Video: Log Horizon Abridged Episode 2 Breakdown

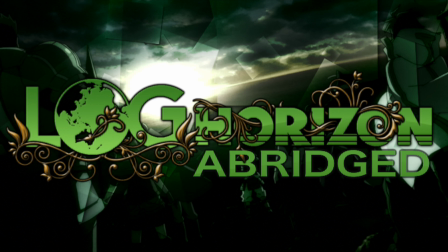[0:00]
Hey all, RS Games 1999 here with yet another episode breakdown. Just 4 months late. Sorry about that. Here we take a look behind the scenes and share some of the info on the episode you might not get at face value.
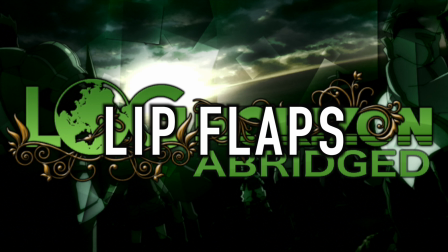[0:11]
We have 3 categories to look at today, the first of which, lip flaps. Oh boy, this again.
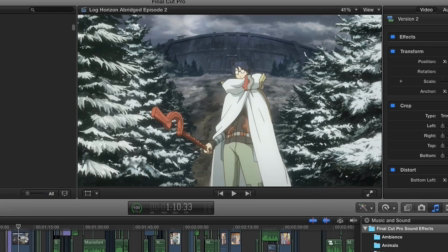[0:16]
Alright. Implant, implant, and altered, implant, panning shot, turn still, implant, slight moving shot, altered, slight moving shot, altered,
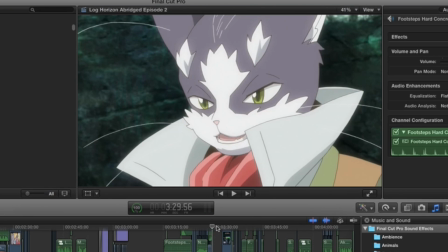[0:23]
panning, turn still, slight movement, and implant, moving shot, turn still, panning, turn still, erasing of flaps,
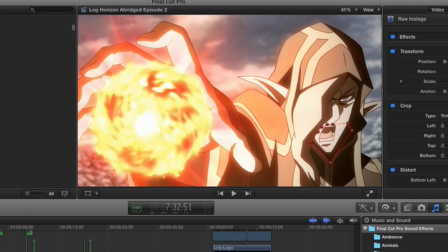[0:28]
panning, turn still, heavily altered, shaking, turn still, implant, and colorized, panning shot, and implanted. Why the fuck do I do this?
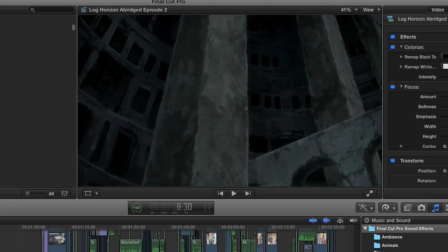[0:34]
And now we cover visual edits. During the opening scene, we changed quite a bit between the preview and the actual episode's release.
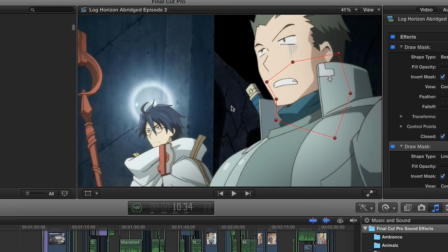[0:41]
The walls in the hall were changed to open air, so Shiro would have a ledge to jump off of for this line.
How come it's not calling you Dave?
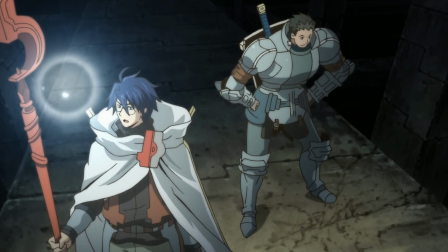[0:48] And if you answer with get good, I'm going to jump off this ledge.
And a new shot was added for that effect as well.
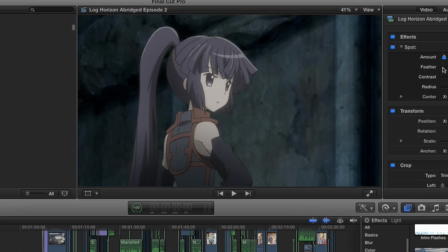[0:53]
From the beginning though, I had a spotlight effect on Akatsuki in order to make her look more convincingly in Shiro's light ball.
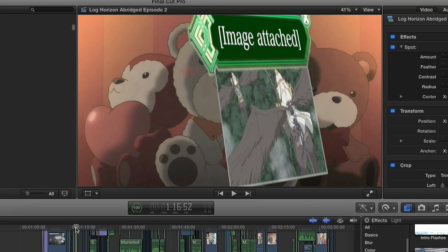[0:58]
The menu button here is the same one that I used for Menu-sama, just reworked so I can say something else. I also added a white backdrop behind the image and then put a film grain effect on it to make it look like a camera was capturing a screen.
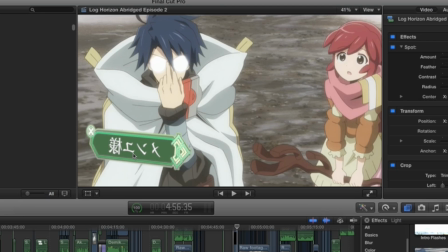[1:08]
As we established in annotations on last episode, this menu button has the proper character in place for the word Sama. In episode 1, I'd spelled it with katakana by mistake, but then Richie corrected me and told me I was supposed to spell it in hiragana, which I found out was correct. I also made the button go backwards here since we're looking at it from behind.
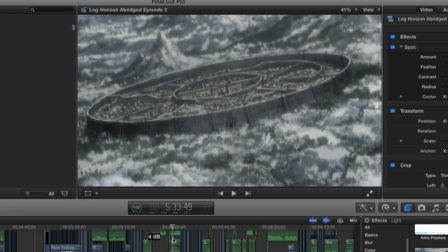[1:25]
For the whole Susukino shaking, I added a film grain effect and then got rid of every single setting except for the ones that would cause the image to wobble.
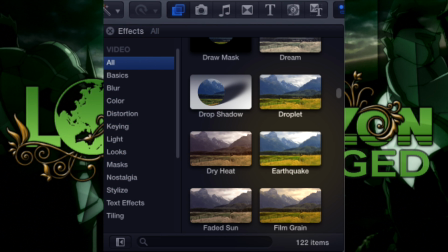[1:31]
I then found out during episode 3 that Final Cut does have an effect for this, I just didn't know.
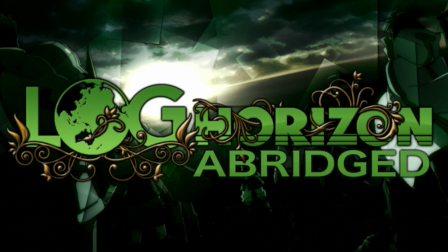[1:36]
Side note, I don't know if it's the same way for every video editor, but I have to do workarounds for programs like that like all the time. It's pretty much par for the course.
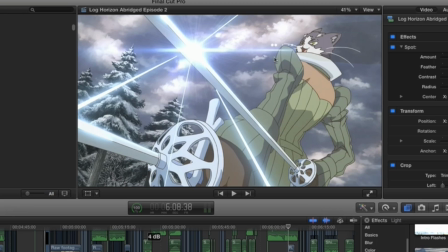[1:45]
When these swords shine, a bit of glow starts to mess with Yanta's face too much in the original shot, so I used a mask to make a cone where the glow wouldn't hit him.
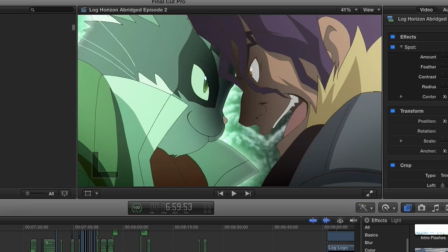[1:52]
For the lock between Demikos and Yanta, I had a lot of trouble getting these flaps to work. Demikos has weird disconnects in his hair between frames, and Yanta was pulsing green rather than staying one consistent shade. I used purple shapes and masks to repair the hair, and lots of colorized effects and masks had to be used for Nyanta.
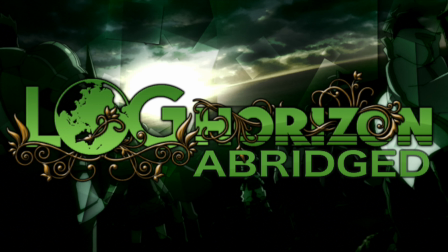[2:09]
And now for my favorite category, we have Fun Facts.
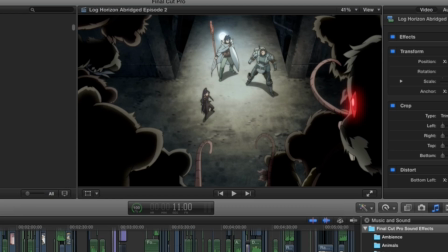[2:13]
The beginning of the episode, up until the opener starts playing, was originally shown as a preview at AkaiCon 2016. Afterwards, we had 2 bloopers, one from Shiro and Akatsuki respectively. We later uploaded the preview without the bloopers to our channel, then privatized it once the episode dropped.
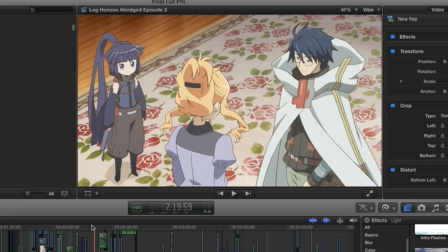[2:27]
So remember how in the last breakdown we mentioned that there was a scene moved into episode 2? This scene with Marielle and Henrietta is the one in question.
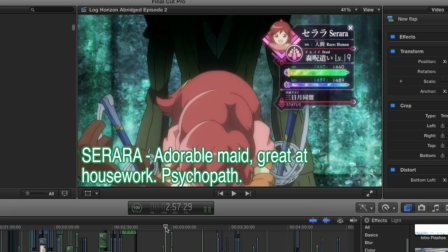[2:33]
The one with Nyanta and Sarah, though, is quite different than when we first scripted. See, I wasn't really able to sit in on a lot of our writing for this episode, and didn't realize until quite late that we had no footage for the way this scene was supposed to go. So we decided to rewrite the scene last second and then move the due date from Christmas to New Year's.
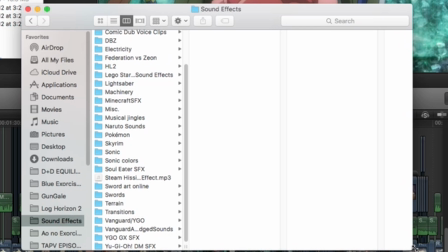[2:50]
This episode was kind of riddled with rewrites like that. A couple people have asked me where I get my sound effects, so I'll just go ahead and address that. My sounds come from all kinds of sources. I use some from DBZ, Sonic, Soul Eater, Final Cut's own libraries, LEGO games, Naruto, Vanguard, Yu-Gi-Oh!, and just random sounds I can find online.
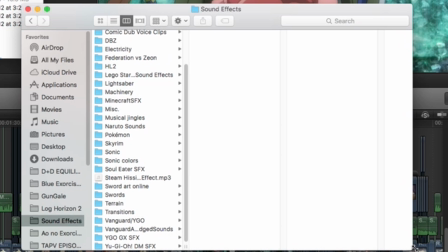[3:08]
I even record some of them myself. Always be careful when downloading, but really doing so is the only way to get sounds sometimes. Sometimes I'll also use various audio effects and cuts in order to distort sounds I already have and repurpose them.
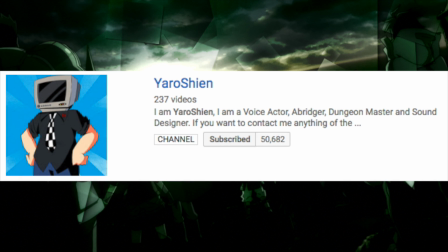[3:19]
I also asked Yaroshien for a bit of help in the way of getting armor sounds to use with Demikos this episode.
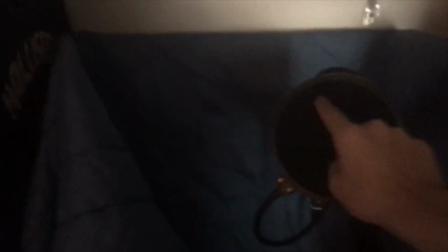[3:24]
Thank you, Aaron! This is officially the last episode that will use my old mic, as I pretty much right after this episode got a brand new setup.
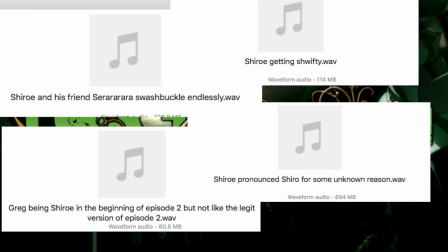[3:31]
I'd like to take a moment to appreciate the naming sense of RobotFan987, the voice of Shiro.
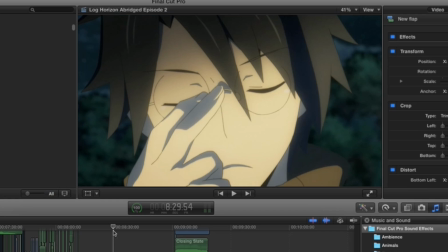[3:36]
I'll just let these linger for a bit. For the lines Akatsuki had in the campfire scene, we actually asked Lennon to make food so she could record the "I've got some rope" line that she was chewing,
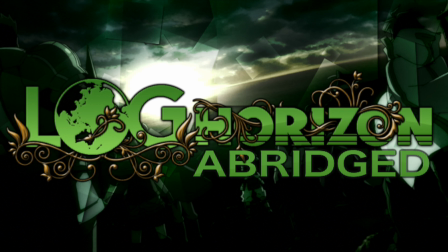[3:45]
as well as to add a little sound effect for when she responds to Shiro not long after. Her response was, to say the least, God damn it, fucking food!
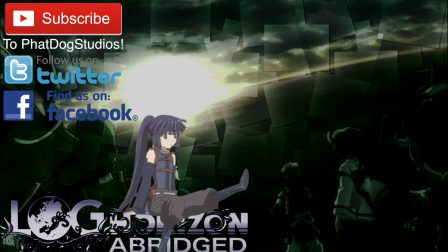[3:54]
Cheerful. And that's it for our video today. Thanks for watching, and make sure to check out the episode if you haven't already. Thank you, and good night.